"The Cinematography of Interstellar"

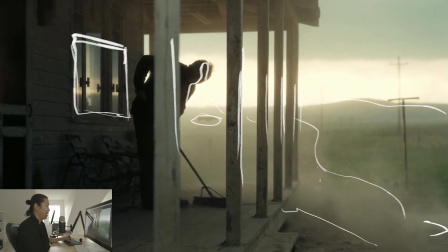And Hoyte talked about that in one of the interviews, is the fact that Earth has this very lush green kind of past, like this farm crop, the corn and they allude to all these other crops that basically died, that this dust is coming into the world and taking away that color and taking away that life.
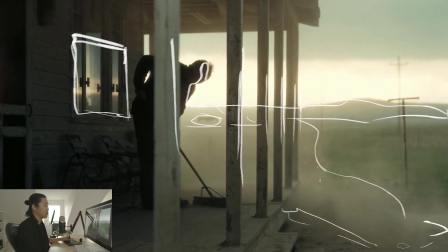So the dust represents the Earth dying, essentially, and everything on it dying as well.
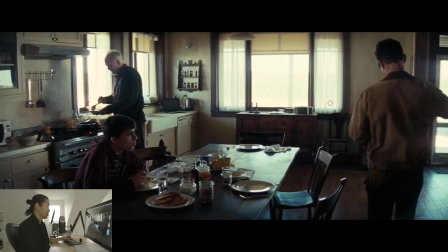The dust coming to take away life. Here's their house, very super awesome looking house. I mean, I don't live in this kind of area, so this just feels like it's such a little slice of Americana, and it's just beautiful, right?
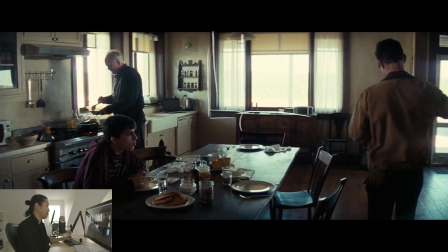Like with wood furniture and these dark black wooden frames. I mean, it's beautiful. You know, it's kind of romantic, but at the same time, it's a little bit rustic. Like this would be a little bit rustic for me. But it sets this up. You can see some of the chromatic aberration and flaring happening from this lens,
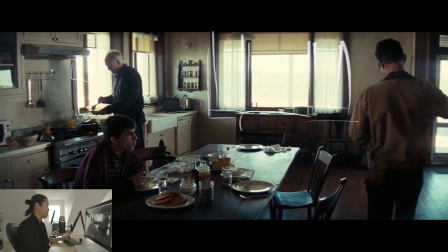and the extreme shallow depth of field that I think focus is probably about here, like on you, and you're out of focus, and or maybe they're pulling with him, I'm not sure. But this flaring and this bowing of the perspective of the lens, this one's not too bad. It sets up this kind of like handheld, uneasy feeling.
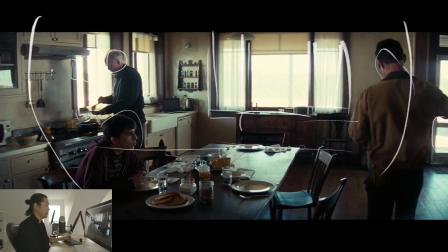We don't feel like that happy about this. It's a little bit off something here.
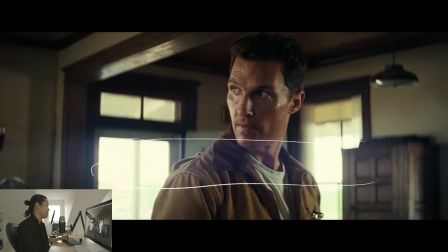And then this frame here, when these flares happen, it's kind of like Punch Drunk Love, which I need to do a breakdown of. Like these flares, they make me feel. It feels like I'm being like hit with light. I'm just kind of like I want to like kind of look away and block it. It's a little bit offensive, honestly. And this is kind of a harsh environment that they live in.
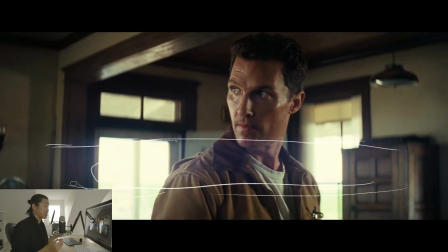And I think that flaring and this extreme shallow depth of field, it's kind of like if you had like dirt in your eyes or sand in your eyes. You're kind of like I can't quite see what's going on. Things are a little blurry, in and out of focus. I mean, the focus pillar killed it, but I mean, it's like in and out and very flary. It's a little bit of an aggressive image to me. I know that it's very commercial right now,
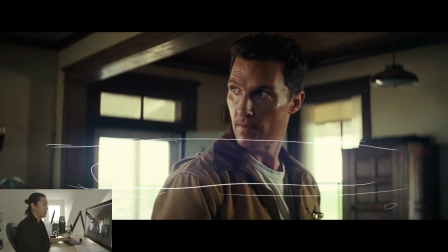but as far as like it being in a movie, decision-wise, there's this big contrast that happens from the very clean IMAX imagery and this very handheld, real-life anamorphic imagery that's a little bit like aggressive, a little bit like it feels a little bit glary, like you want to kind of like look away sometimes.
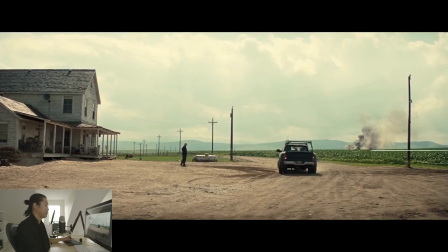So here's them on their farm, you know, nice level horizon shot, very static shot here. We see this smoke here, and smoke is a sign of fire.
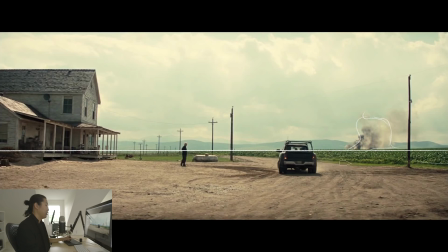And fire, I think, plays a somewhat of a role in this. And there's no sand in this one, but we do see a ton of dirt, and we do see the green here. So this is kind of like the square one. This is home. This is what home is. We have our house, and we have our car.
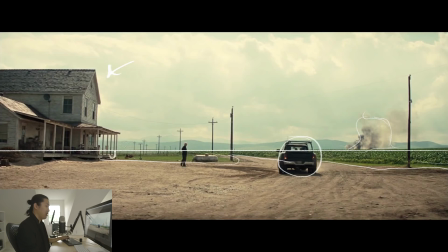That's how we get around, and we have the nice green fields. If you didn't know any better, this would seem like a pretty happy scene, but there is smoke in the background. So there's something still happening here, and they're burning crops, and they start to talk about that.
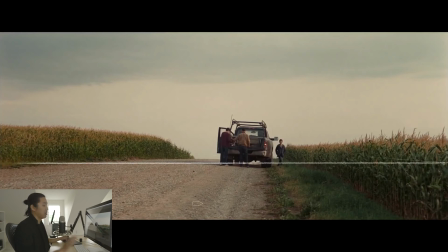This is an interesting use of a horizon again, where this hill is, you're looking kind of like up at a hill, so you don't see past it. And it feels a little bit disconnected versus like, say there were like mountains back here or like a city or something like that.
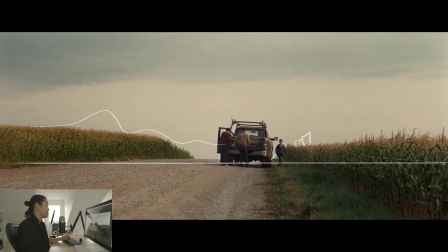You'd feel like you were on Earth. You would feel like there was something, other people on this planet. But this path, this one path that leads away from their house with this corn, it starts to feel a little bit alien, this frame. To me, this makes Earth feel a little bit weird, you know?
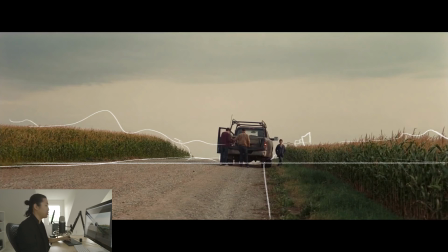They're kind of like really alone, and then they're literally being trapped by this corn, you know? So for him, he's an engineer, he's ex-NASA, I guess, and he's being forced to be a farmer because the world needs food, and all the food keeps dying for some reason. It's the dirt, it's the gravitational anomalies. I don't know exactly why it's dying, but the world's dying.
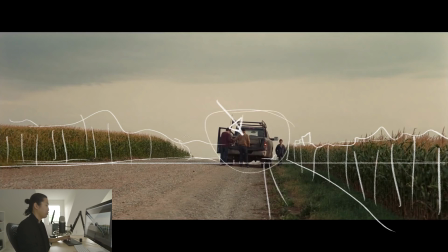They tell us that. You have to believe it. So this family is basically marooned on this planet in a way, and he can't do what he wants. These kids are like, I guess they don't have like the black lung like some of the other kids have from all the dirt.
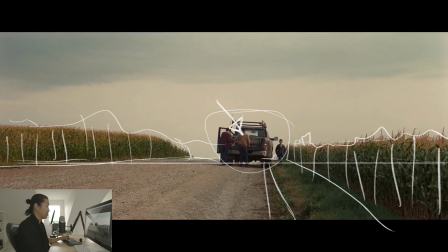But they're being trapped by this environment, you know, and they're alone. And it feels like the other scenes in space, you know, where like they're on this planet that's just nothing. They're kind of making Earth feel like that way in this.
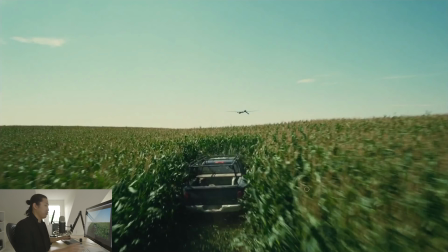Now, here's a very feel-good, uplifting moment for the film. You can see it in the color palette. It's like, oh, blue, like, oh, finally, oh. You know, it's like blue skies, green grass. That means happiness. You might as well just have, like, the sun here, like, smiling, like, hey, we're all happy, you know, like, hearts.
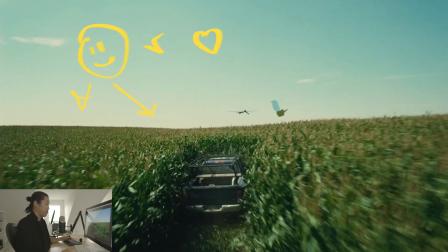That's this color palette. Very saturated, very pretty. We don't get a lot of this later on in the movie. They're having fun. They're, like, he's showing how spontaneous he is, how much responsibility he gives his kids, how much he's teaching them, and they're chasing this drone.
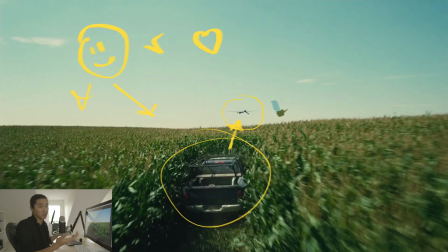They almost die crashing into a tractor. That's cool, I guess. If I did this, don't go do this. Don't, Matthew McConaughey, don't give your, how old is this kid, like 15, the wheel and drive through the fields and point a gun at a drone. I wouldn't do that in real life, but you know what? It's a movie. It's fun. It shows Matthew McConaughey's character.
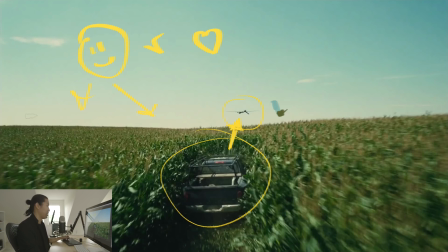This also just sets up Earth as this very pretty, lush place, and it's something that, like, yeah, we want to live here. We want to save that, you know. So we're setting up the home. This is the context, and look at this change from very beautiful IMAX photography to this.
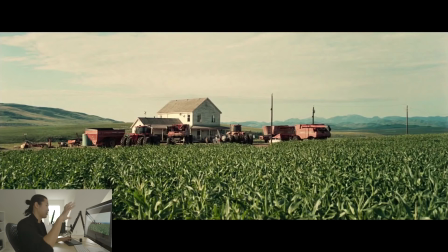Maybe it's still IMAX, but they're cropping it in anyway. And we see the home now in a wide shot, and I think this is something to talk about. Is that the home here is smaller in the entire scene, and I kind of have a thought on that whole thing.
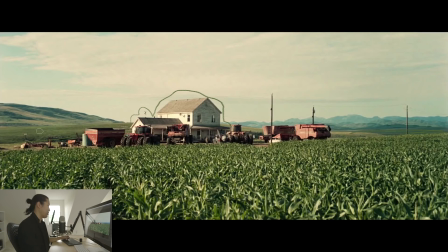Again, a lot of this is just thoughts on the cinematography, on the filmmaking decisions of why I don't actually. There's no real reason. If you don't agree, then don't agree. Completely cool. But I do have a take on this house and how that works. Here's where they experience the first gravitational anomaly, and these robots that are supposed to be out at the field, they all come back to the house.
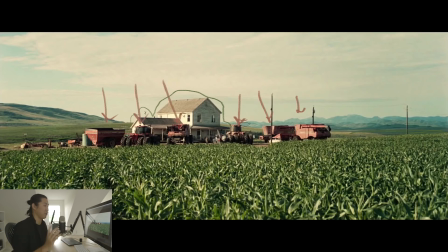Which I would assume, at first I was like, oh, they have brains of their own. Like, that's what this movie's going to be about. I think they're just resetting. I think that when they get lost or something goes wrong, they just come back to the house. That's their reset. They're just resetting themselves. They don't know what to do. They're lost. They're like, hey, what's going on?
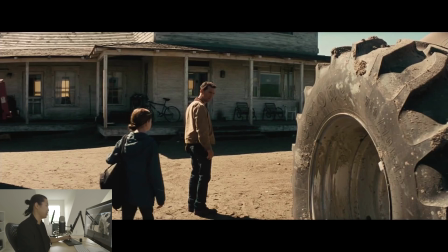In this frame, I found extremely powerful, like really interesting, was that they have this gigantic wheel here. You know, shout out whatever that tire company is, Firestone. But you see this big wheel, and it's bigger than him and her, right?
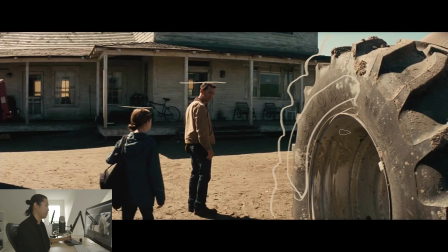And there's something ominous about that. Like, this machines, it's like they're so much bigger than him, and like he's controlling them, but like they are so much bigger, and if they misbehaved, they could easily just like run you over. And showing kind of like their reliance on them as well. And I thought this was an interesting setup here.
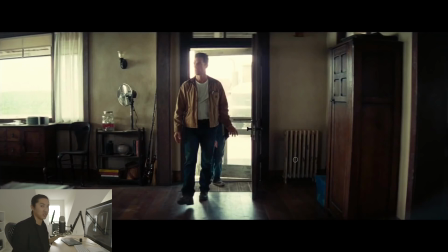As we're moving out of Act 1 here, this is all introduction to the family, like setting the stakes of like, this is home, he's got family, he's spontaneous, but at the same time, you can tell that he's kind of meant for bigger things.
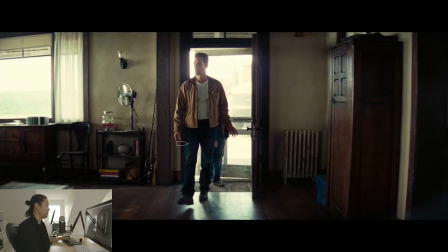They keep alluding to that in many ways. This focal length, this type of lens, what I see here is distortion here. I'm seeing barrel distortion on things that should be straight. Now, certain directors like this and they go with it, like P.T.
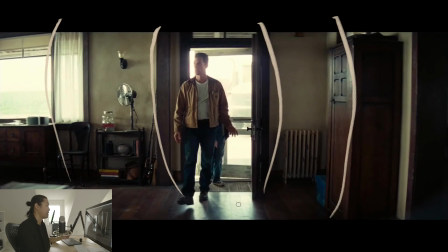Anderson or Wes Anderson loves this type of lens, probably even this exact same lens, and it distorts things. But to me, when there are other options like master primes and master anamorphics that do not distort, I don't know if master anamorphics might not have existed when this was shot. You can get lenses that don't do this barrel distortion, but they're choosing it.
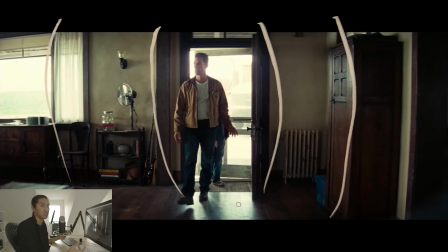The IMAX cameras don't have barrel distortion, I wouldn't imagine, on the wide lenses as much. This one does. and it's bowing things. And there's something they talk about gravity, like, so the black hole would take light like this and it's gonna bend it.
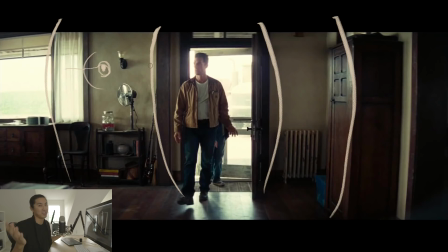You know, it takes it in and it bends the light around it. Not I'm not gonna say that that's I don't know anything about physics really, but like, you know, there's something about this, that there's the sun bright source in the middle and everything around it is distorting, and I see that in this lens, and it's flaring,
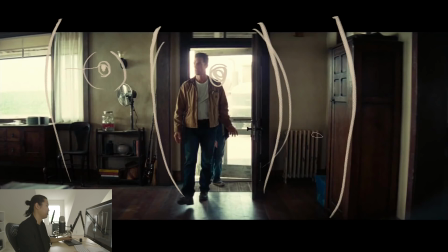and I think that's, I don't know, this is like a gravitational lens or something. Like, it has like this distortion in it, and the focusing and the way that it flares, it has character, and it adds character to this scene.